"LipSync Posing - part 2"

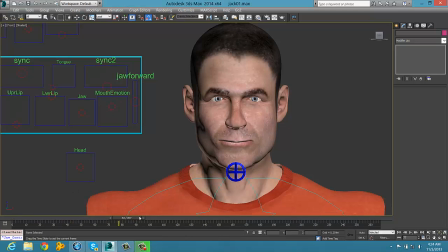So after a while we had some reasonable lip sync in that it's pretty good, although we must remember in lip syncing that light travels faster than sound, so you should three or four frames ahead of the actual sound.
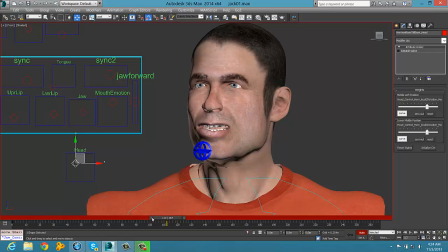I don't know if I've actually achieved that here, but the next part of the animation is head tilts.
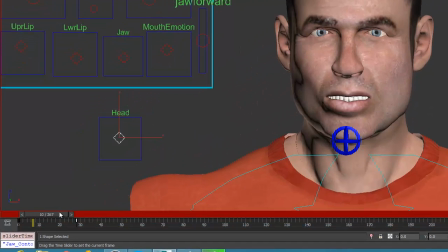Now head tilts are very important. They give emphasis to the words and establish an emotional tone.
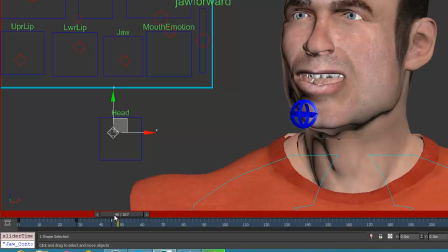So I've got him looking around.
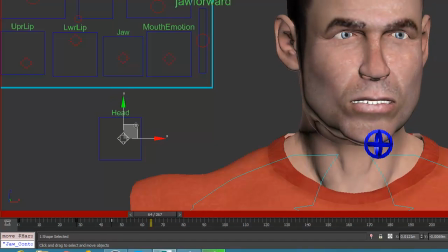He asks a question, so one assumes that the head will look around at the audience as I'm doing here.
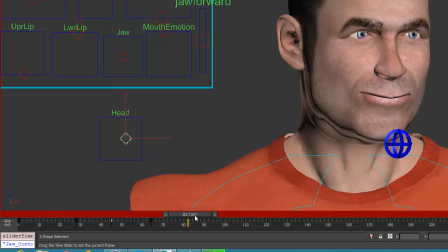However, I must be careful not to, the head movements can't be too smooth or too jerky, so you've got to be careful about those keyframes. Although you'll see I have a utility in the Rig Veda which enables you to do head movements naturally by motion capture on screen,
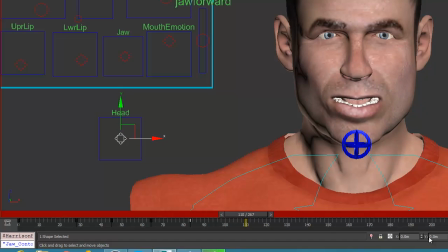but that's for another tutorial. So after a while we have a reasonable set of head tilts, and what I want to do especially is to emphasize a point around about frame 150.
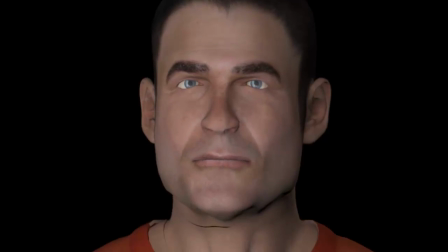So what do you think? Women, a mistake? Or did he do it to us on purpose?
Bad, but it's a long way to go. Still, see what I mean about the head.
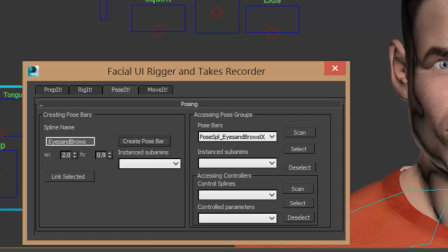Now I'm making a pose bar for the upper face, the eyebrows and eyes, which is going to add more character still.
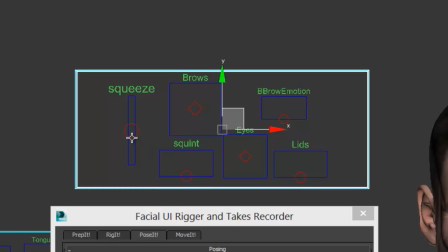And what we're going to do is do some winks and nods, blinks,
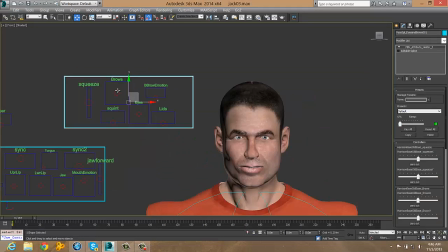eyebrow up, down, angry, concerned, puzzled. So these are all these poses we're going to put on the pose bar.
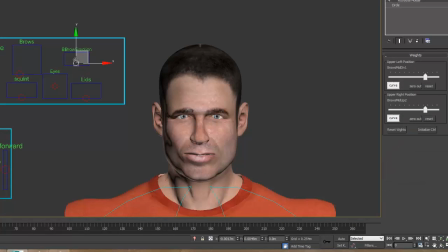So we've done with the visemes, and now we're going to do the eyebrow motion. And there you'll see we've got eyebrow up, eyebrow down.
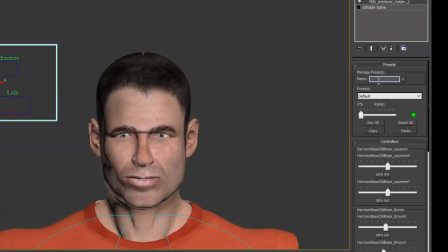So very quickly you establish and communicate a definite set of semiotic stances, otherwise known as poses.
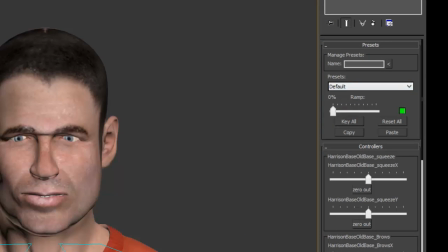So the first pose we're going to use is going to be thoughtful.
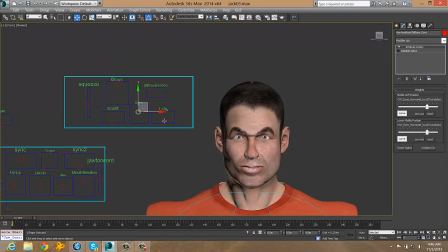When he's asking the question, was it a mistake? So we're going to need that sort of expression. And the other one is perhaps alarm, surprise, or irony. It's amazing what you can communicate with eyes and eyebrows. And it's a little too symmetric at the moment, but we're going to fix that up.
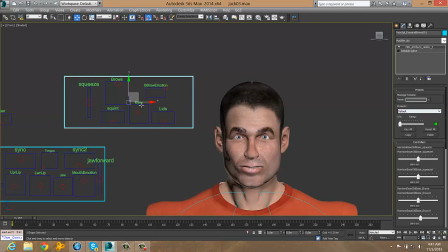Make some little adjustments and weight the morphs a little.
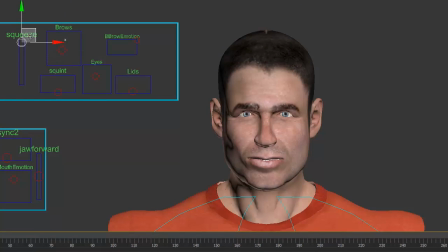This is the great benefit of having this ability to weight the morphs. And brows coming down, squeeze, and the mid-brow down establishes,
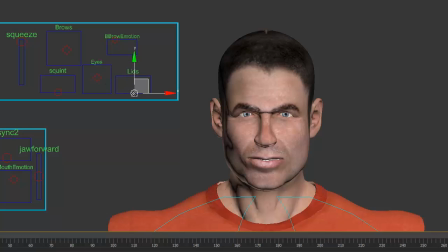can go from concern to anger very quickly. So you can see that middle eyebrow furrow now is angry.
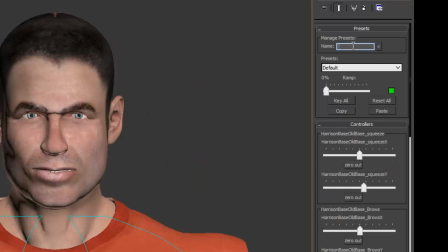So here we've gone from concern to alarm.
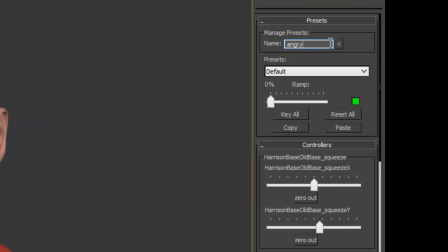Now the lids are important too.
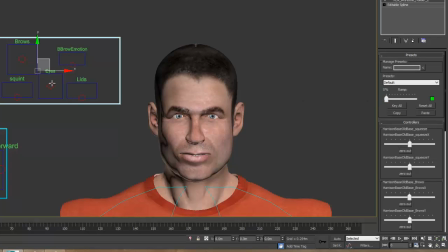The relationship of the pupil to the lid can express everything from drowsiness to boredom to surprise and alarm. So the lids, the lid manipulation is just as important as eyebrows and blinks.
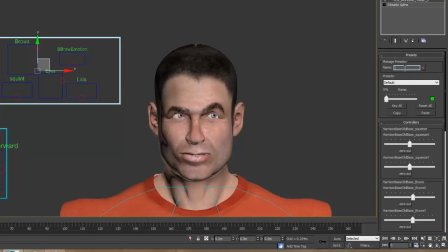So he's also going to roll his eyes around the audience with the appropriate eyebrow lift.
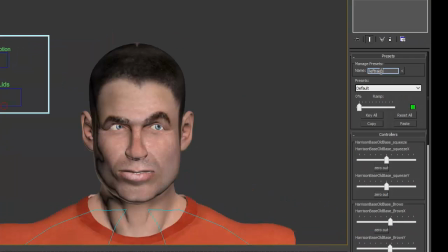So it's another important key pose, which we're going to name. We'll do left and right versions. Nothing has to be perfectly symmetric, and it's preferable if it isn't.
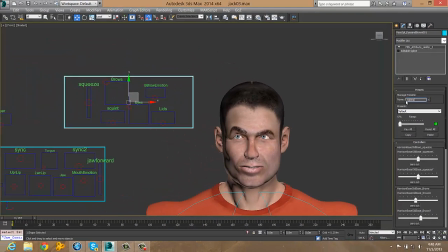So we've added that, and now I think we're going to have four or five in total,
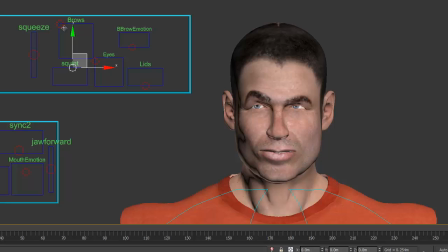and you'll be surprised just how much you can communicate with four or five poses of eyebrows, eye movements, and mid-brow down, things like that. A squint for phony cogitation, which I call it.
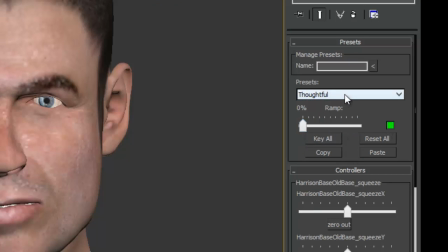And the lids are important for disembodied ironic commentary.
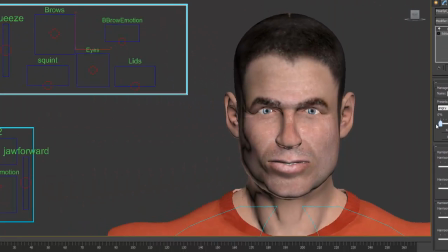So here we are, we've got I think five or six thoughtful, we've got alarms,
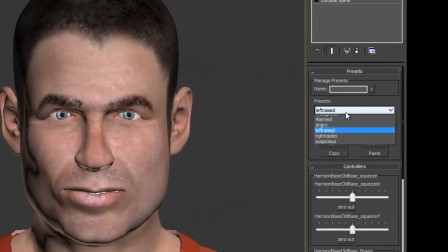we have angry, which is very important, and a couple of others, left raised and right raised.
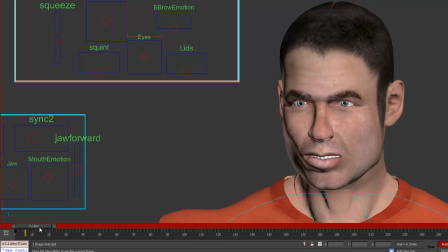And finally, we have a suspicion. So I think we've got enough, although we could keep going.
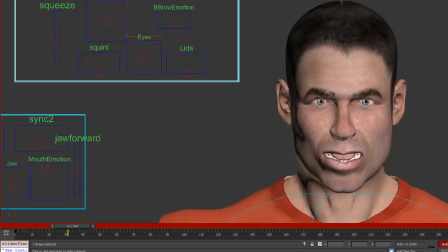This is just a short tutorial.
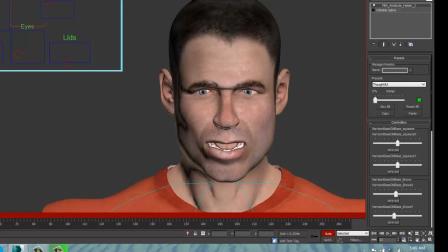So I think at this point where he asks the questions, we need some form of ironic posture. Or thoughtful, yes.
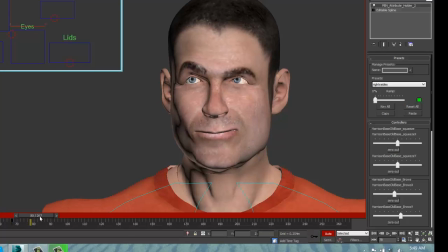Perhaps he's genuinely concerned and thoughtful about the rhetorical question. But pretty soon you can see the irony in the gesture.
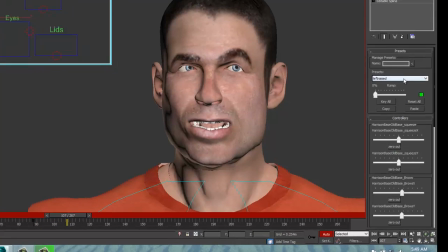And the mouth is going to move either side,
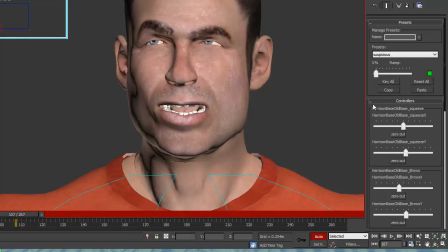indicating more playfulness, which is not a Jack Nicholson move, but I thought it was appropriate for this model. And looking to the left, which traditionally is to do with thought,
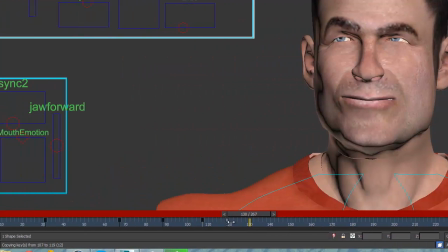and the lidded look, sort of half bored but ironic again.
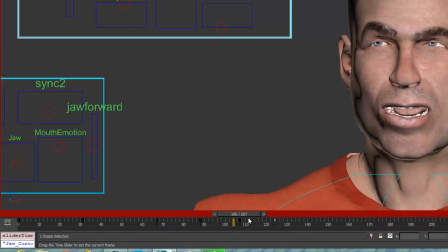And concern, a bit of a, I think I've used the sneer more for little.
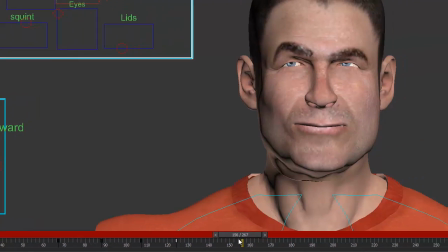So already we have
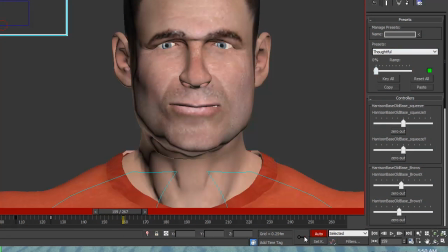added to the words, and we've got to the point where he's going to do that double take with the head. So we need a bit of anger at this point. Well, that's concern, but now it's anger.
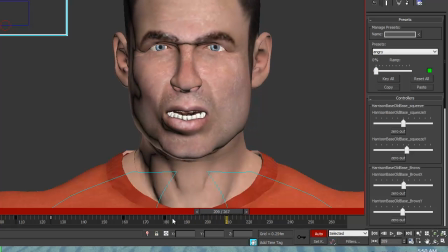Definitely anger. We key that. And then with a big, or did he do it to us on purpose?
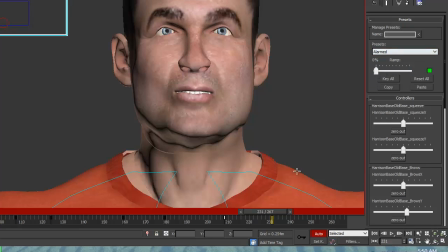We have a large movement. But by this time, we want the anger to go to alarm.
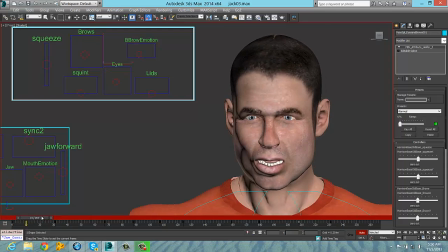So we're going to get rid of the mid-brow furrow and become more relaxed. Those muscles are going to be relaxed into alarm.
So we have, so what do you think?
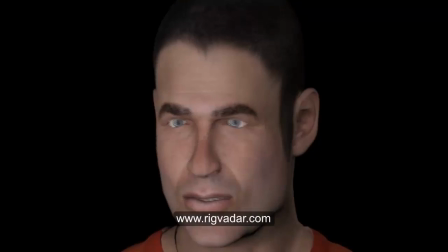Women a mistake? So what do you think? Women a mistake?
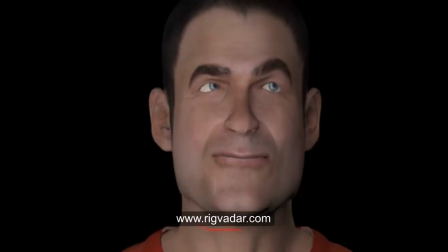Or did he do it to us on purpose?